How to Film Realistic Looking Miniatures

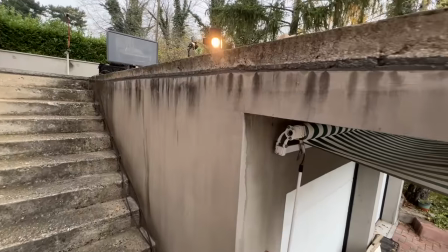Hello and welcome finally to the moment we've all been waiting for, the miniature filming video.
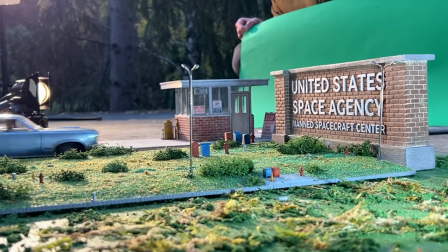Okay, I'll show you the whole process of filming the visual effects shots for the film's flashback,
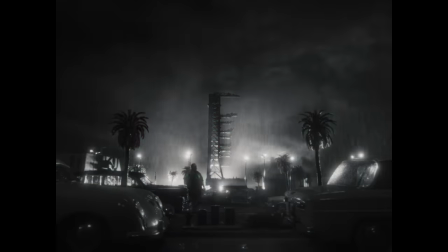as well as a lot of befores and afters for many cool shots, and of course, all the trials and tribulations we encountered,
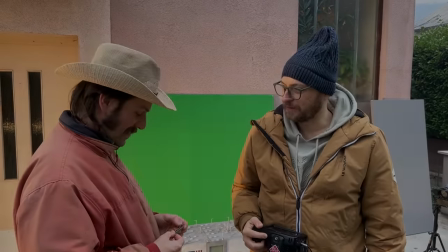and believe me, there were a lot of them. So let's begin. The spirits are not very high.
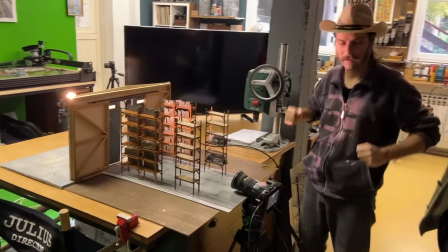I've been making these miniatures for two months, and now finally the day came to film them and like we have we have a very shitty
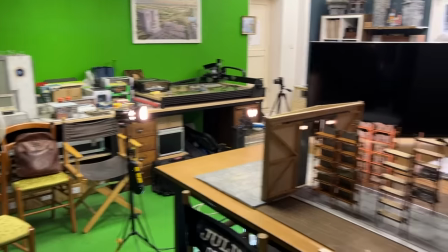equipment we only have two lights which is not enough because two other lights are broken and we don't have a smoke machine because it's broken we have luca's
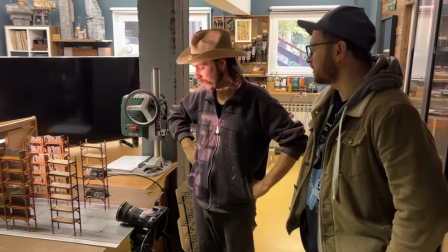old smoke machine and two lights are still working but it's broken i mean it doesn't work perfectly but it's good we can work with that and we can work with two
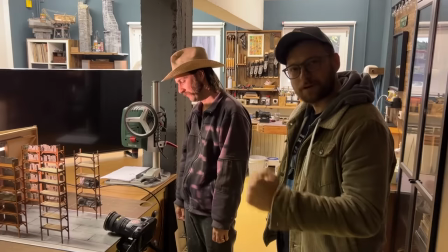lights that's the trick you gotta work outside of the box so we're optimistic definitely because when you think it's just maybe a
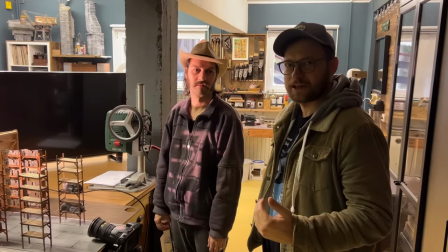small step down from slice of life yeah which was very high.
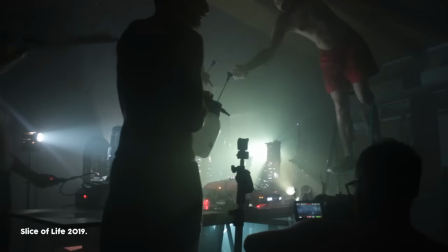Slice of life was filmed in a garage in extremely shitty conditions and this time I thought like it's gonna be better.
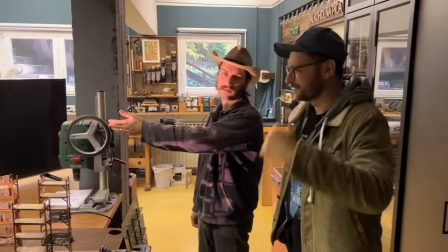It's gonna be much more professional. It's worse than Slice of Life. Dino brought his TV from home so we at least have like a very big preview. Lucas is probably just depressed because his TV isn't working so I brought my phone home. Yes, I have a TV upstairs. And we couldn't take my TV because it's broken. It's gonna be good, you just need to fix this TV and that's it.
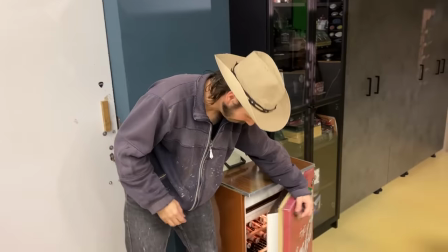But look, this is what fixes everything in the end. Yeah, so it's gonna be okay.
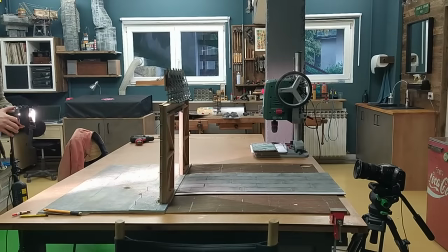Well, it definitely wasn't the best start for the miniature unit, but we just decided to use what we have and start filming.
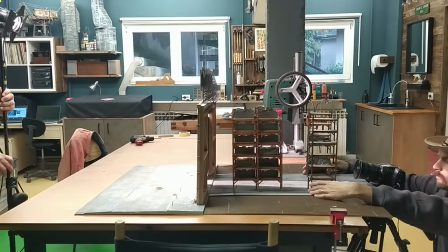I arranged the miniature hanger and placed the small shelves on the places where they needed to go.
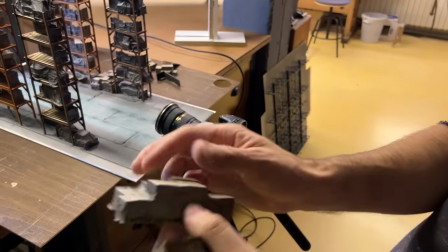I also made these miniature crates from polystyrene and I placed a napkin soaked with wood glue on top and it looks like boxes are covered with some kind of a tarp.
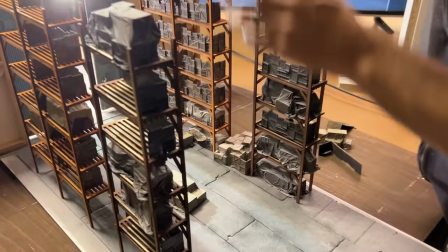So it looks pretty realistic. And I arranged them all over the hanger until it looked like it was full of boxes.
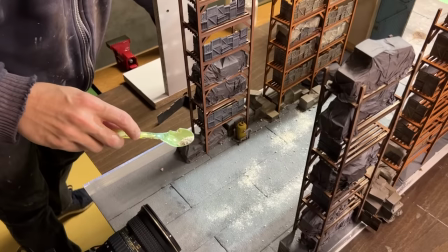Then I used some dirt and I weathered the whole hanger a little bit, But these bigger pieces of stone looked enormous on camera So I had to remove them and leave
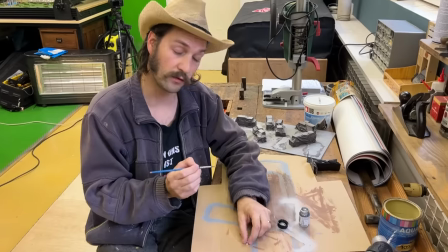only the fine dust on the ground Even though I was making miniatures for for two whole months
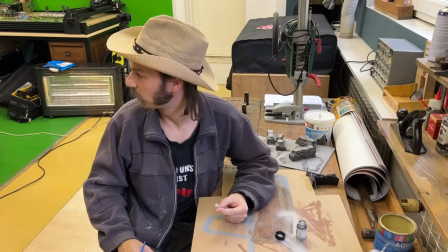I'm still doing like final touch-ups right before we shoot because not everything is finished So I have to paint this
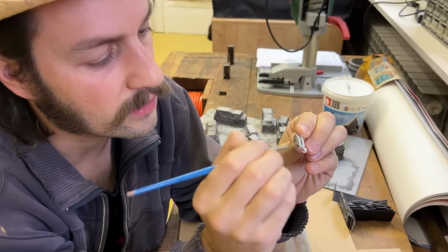small hook Painted silver aged a bit rusted a bit and then of course it's not gonna be seen in the movie.
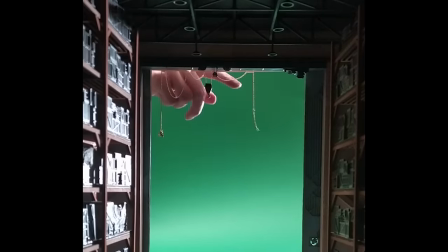I also borrowed my wife's necklace to use as a chain for the gantry.
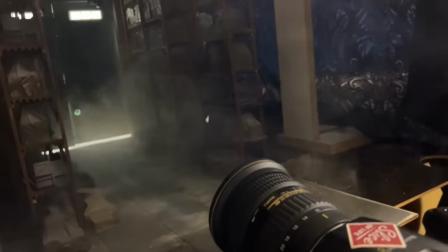And by the way, even my old smoke machine decided to call it quits, so in the end, our producer Sookie stepped in, blowing vape smoke into the shot.
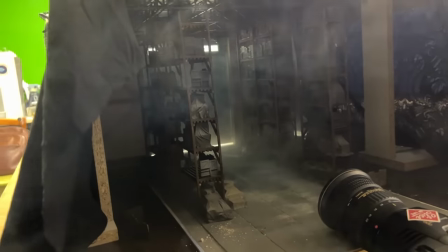We might be too disorganized to buy a new smoke machine, but we sure as hell are creative.
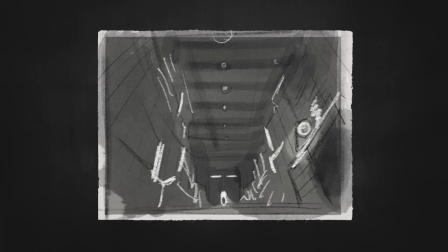Just as a reminder, this is the shot we storyboarded many, many months ago, and this is what we wanted to get.
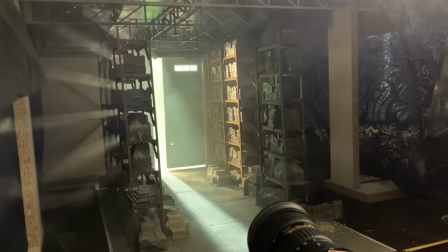We needed these huge gates to open in the shot, so I was pulling them manually with my hands and we did a lot of takes.
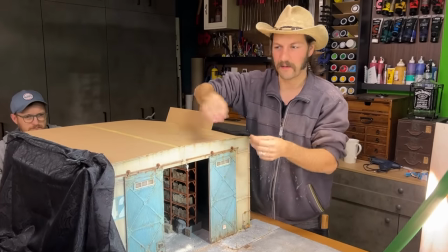It's hard to pull them.
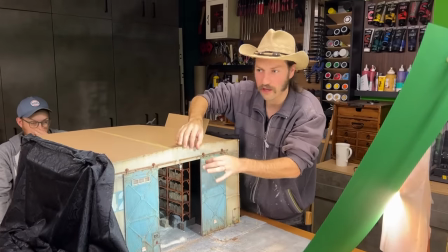It needs to be extremely precise because all the miniature shaking on screen, it looks like everything is shaking a lot.
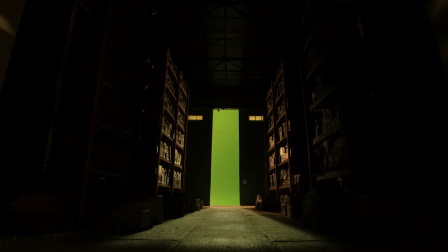And that's how it is with these shots. You just have to repeat it take after take after take until you get one that's perfect.
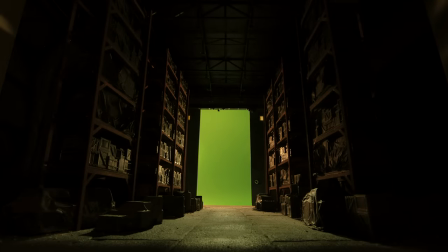We also shot some additional elements that will help in compositing, like a separate pass where we illuminated the ceiling,
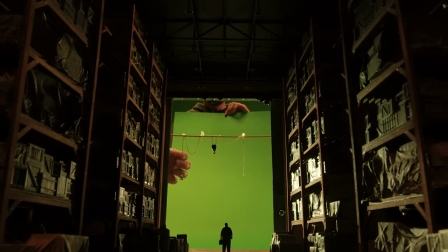additional illumination of the crates, and a separate element of that hook gantry thingy.
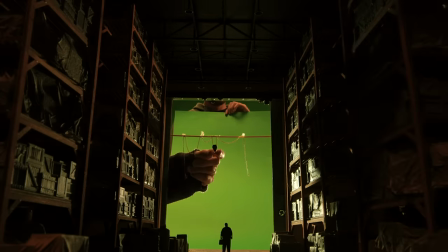We wanted it to move in the shot, you know, like it was shaking from the gates. And it was filmed in slow motion so the chain would feel heavy.
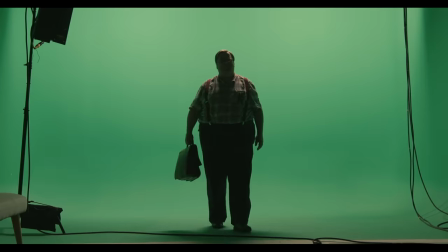And then all of these elements, plus a shot of the actor shot on green screen, gave us this result in the end.